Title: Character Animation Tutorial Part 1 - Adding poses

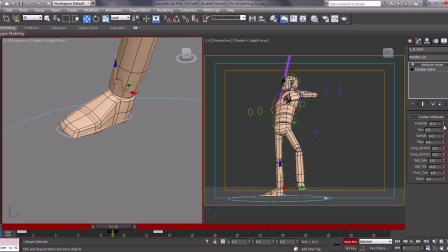741s
Maybe a little bit of a foot roll,
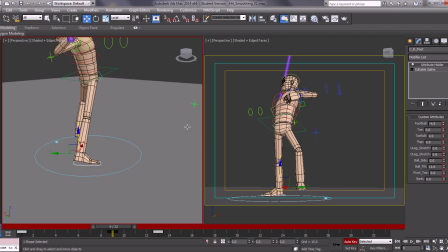747s
just to take some of the straightness out of the knee, just so we don't get any pop on that. Okay.
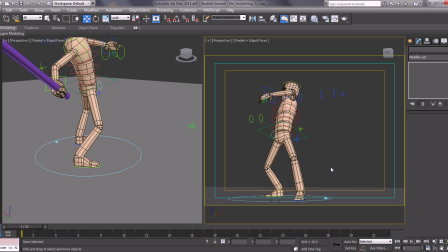769s
So let's just get a preview of this.
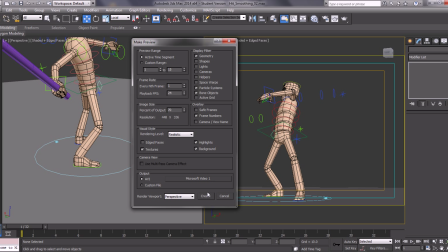774s
Again, I'll just pause. In fact, now it's quick enough. Let's go through this.
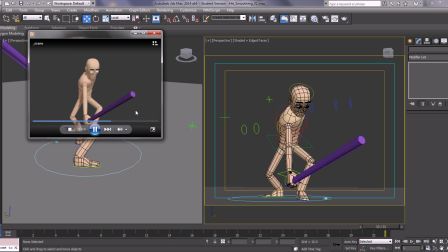So giving this extra pose just gives a bit more weight in this. Okay.
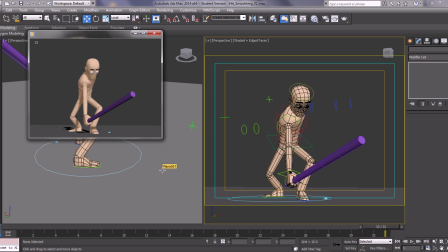Because we've got the character going in the air first, we've got them coming down, we've got a much better contrasting poses. We're not just going in one direction, always down. I've always tried to contrast this.
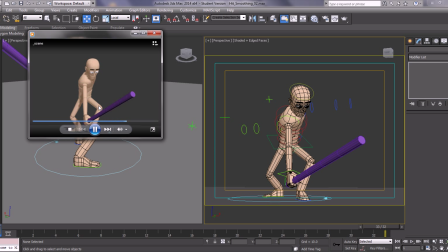811s
And what we're doing is dragging the shoulder behind a bit as well, so we've got a much sharper hit when it comes down here. Okay.
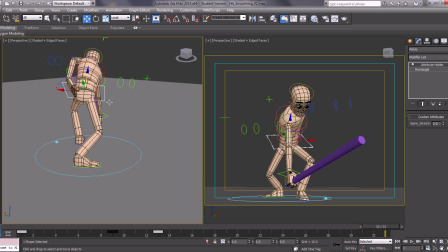821s
Again, you know, if we were still to look at that in smooth, we would still have some problems with it. So I'm going to carry on just looking at this animation in the next step. Okay.
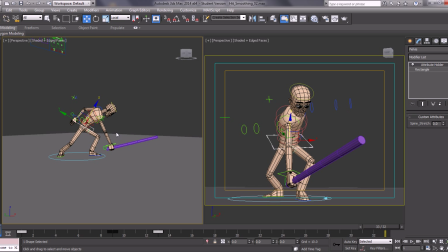833s
So that was just adding the sort of in between the extreme pose on this, just to start giving this a bit more weight. And this is always essential to think of between any AB pose. Just adds a lot more to the animation, adds character, personality, and adds weight.
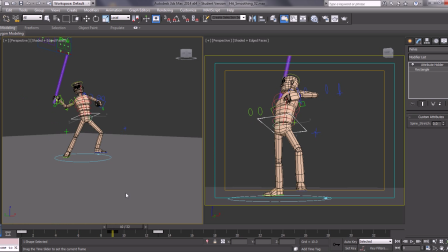850s
Okay? So don't just always rely on two poses to do the job. So I'll stop this video tutorial here and carry on in the next session.